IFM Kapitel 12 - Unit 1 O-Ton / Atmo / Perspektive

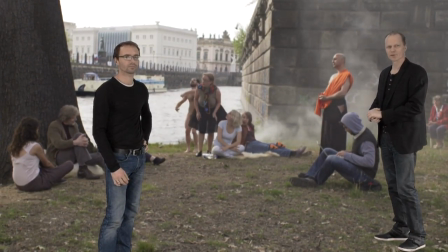(4:36)
Und der Ort hat sich dann hier gefunden. Aber es ist richtig, dass er in dieser Totalen natürlich nicht geangelt werden konnte.
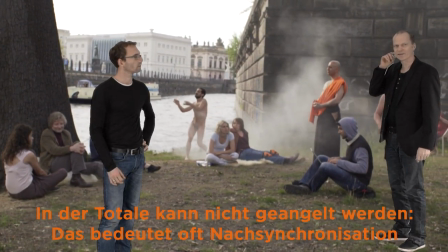(4:44)
Man hatte auch kein so schönes Funkmikrofon, wie du es hattest. Nein, ein solches Headset hätte man ihm noch geben können, aber das hätte der Rolle widersprochen,
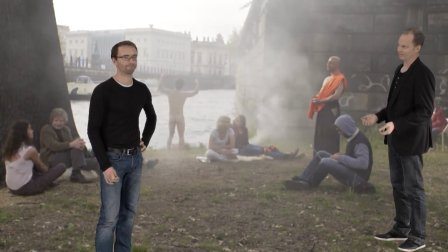(4:53)
weil er spielt ja gerade einen klassischen DEFA-Märchenerzähler an einer Eiche mitten in Berlin.
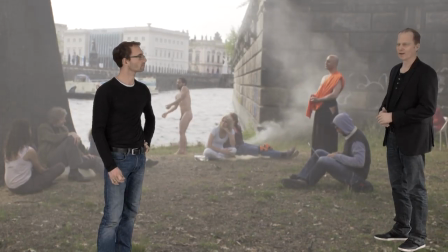(5:00)
Also ein Headset wäre nicht gegangen und deswegen haben wir da tatsächlich nachsynchronisiert.
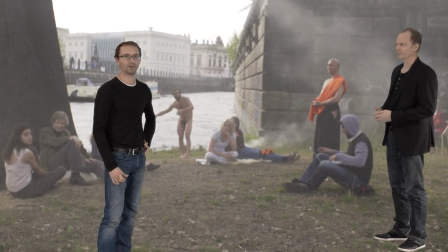(5:05)
Ganz genau.
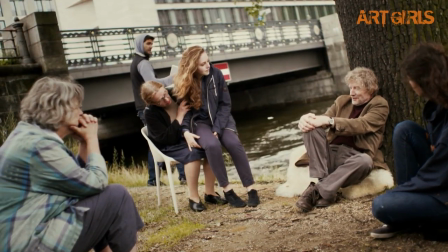(5:08) Jaurens weiß sich schließlich nicht anders zu helfen, als sein Bruder zu entführen.
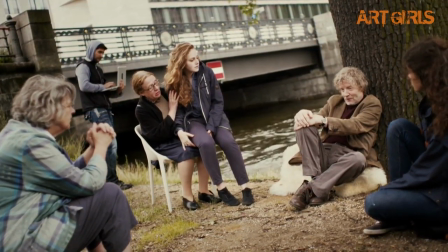(5:14) Peters geheilter Körbe wird erfolgreich ausgewertet.
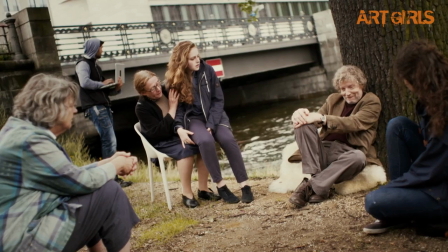(5:19) Danach aber durch unerwartetes Eigenleben der
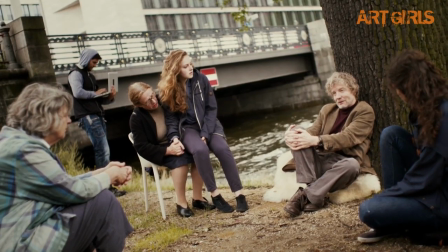(5:25) Elfstrahlungsblockaden von einer partiellen Verflüssigung ergriffen.
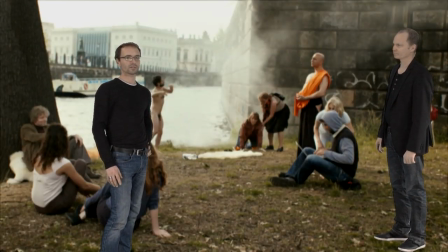(5:33)
Also auch alle Stimmen wurden neu aufgenommen, der Text wurde mit Christian Steyer mehrfach nachgespielt, damit er auch zur Rolle und zum Bild passt, gleichzeitig mussten auch Worte ausgetauscht werden, hier und da eine neue Vokabel eingefügt,
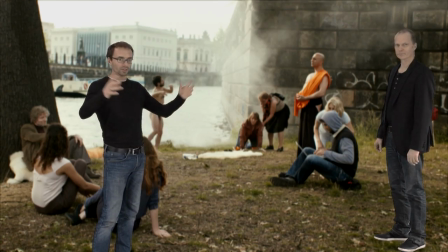(5:48)
um das Szenario noch mystischer zu machen.
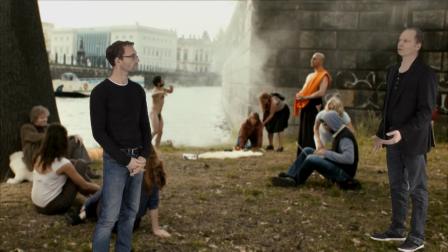(5:53)
Ja, und das darf man auch nicht, manchmal tauscht man wirklich Worte aus oder ergänzt noch mal Dinge, weil man feststellt, dass gewisse Vereinfachungen notwendig sind. Um die Handel zu begreifen, um den Inhalt zu begreifen. Weil in dieser Szene muten wir ja dem Zuschauer eine ganze Menge zu.
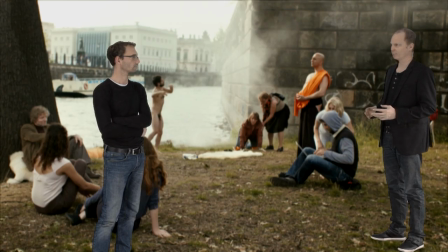(6:11)
Da hast du das ja mit der 3D-Raumgestaltung sehr weit getrieben und in einen fantastischen Alltag sozusagen hineingetrieben, weil die normale Zentralperspektive des Tons hast du aufgegeben. Ganz genau. Es ging ja vor allem um die kollektive Erzählung.
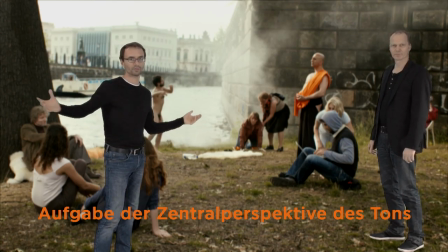(6:29)
Also der Laptop-Mann, die Frauen, die zusammenrennen,
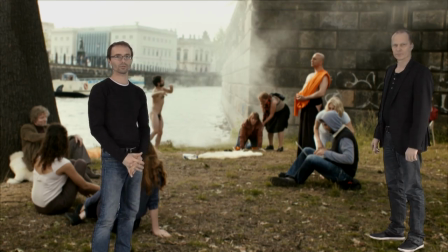(6:35)
die alle Informationen bringen, die muss natürlich alle auch wie hörbar gemacht werden. Im Hintergrund baut sich der Palast der Republik auf und ab aus biodigitalen Würmern. Die schon längst ein großes Wesen geworden sind. Die haben ein separates Sounddesign bekommen, ne? Ja, absolut.
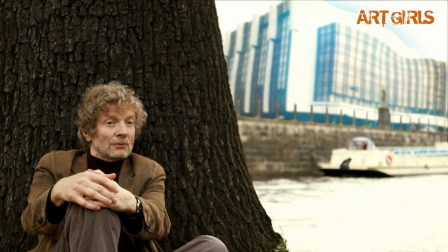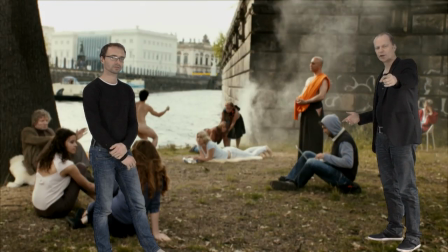(7:00)
Meine Lieblingsstelle, die hast du da ganz nach hinten links gelegt. Also in diesem Raum, die hören eigentlich auch nur Leute, die im Kinoraum vorne links bei Christian sitzen, die hören, dass er sagt, ich kann es noch nicht erzählen, weil es noch nie passiert ist.
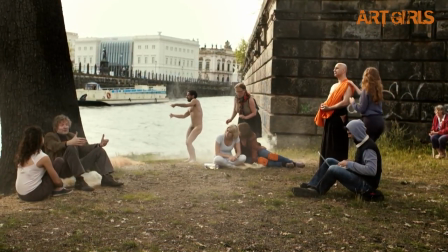(7:13) Ich kann es noch nicht erzählen, weil es noch nie passiert ist. Gut, gut, nicht schlimm.
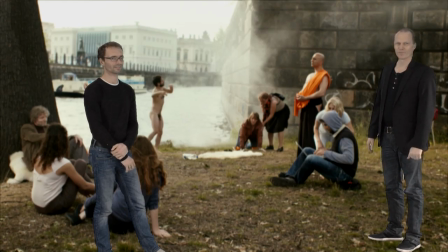(7:19)
Das war ja natürlich eine Diskussion dann auch, ob man das machen kann, dass eben nicht alle dasselbe hören im Kino.
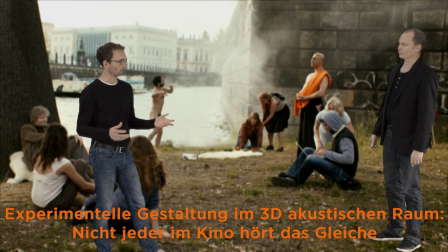(7:24)
Ganz genau. Und auch Dialoge zu verstecken und nicht wie im Fernsehen üblich, alle auf ein Lautstärkelevel und aus einer Richtung zu bringen, sondern auch im Raum zu platzieren und mit unterschiedlichen Dynamiken zu hantieren.
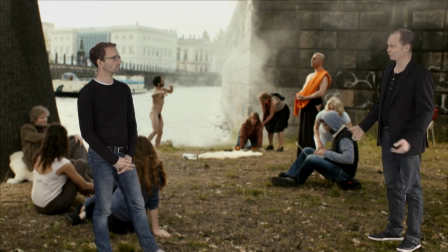(7:39)
Kann sein, dass dir da noch diese oder jene Diskussion mit Kollegen bevorsteht? Das kann sein.
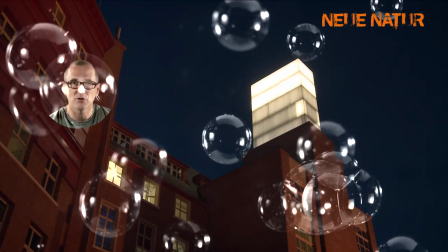(7:45) In diesem Licht stecken die ausgestrahlten Signale, die sich wie ein lauter Morse-Code in die von uns entdeckte Biostrahlung einmischen.
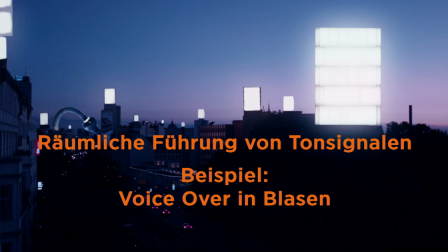(7:54)
Wir wollen noch sprechen über Atmos und wir wollen sprechen über die räumliche Führung von Tonsignalen.
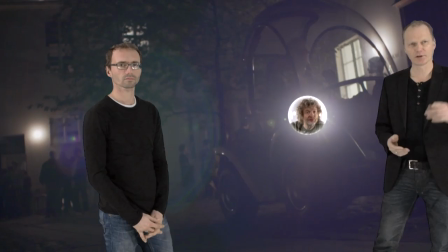(8:03)
Am deutlichsten natürlich ausgeführt von dir bei der Bewegung dieser Blasen.
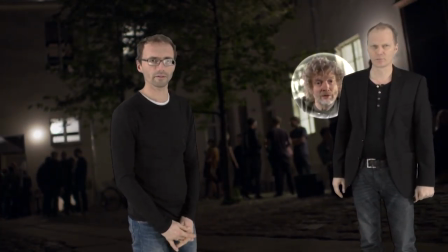(8:08)
Ganz genau, die Blasen sind ja ein zentrales Element des Films Artgirls und auch neue Natur.
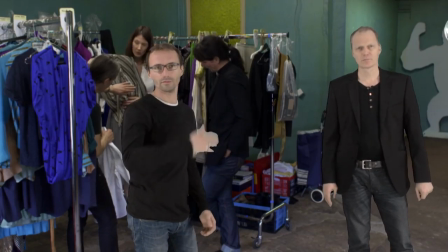(8:18)
Weil durch die Blasen erzählt sich eigentlich die ganze Handlung.
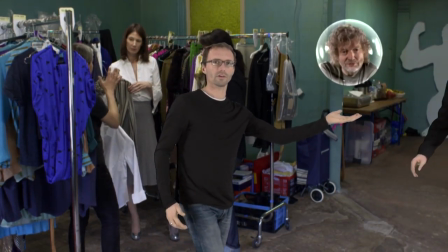(8:23)
Also oft ist der Erzähler, in dem Fall Christian Steyer oder auch Peter Lohmeier,
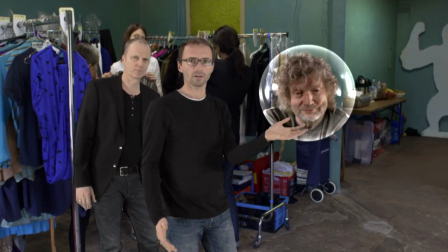(8:28)
erzählt die Geschichte aus der Sicht einer Blase,
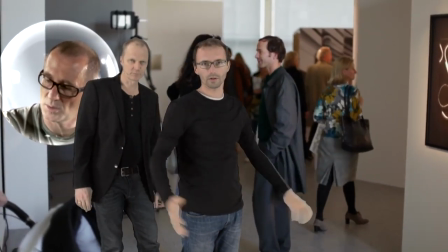(8:32)
die quasi über der Szene steht und
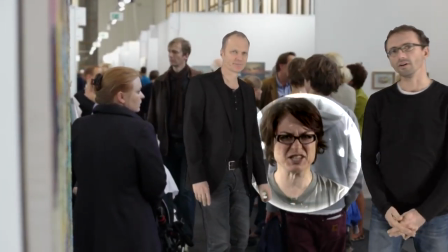(8:37)
quasi wie ein Voice-Over den Zuschauer an die Hand nimmt.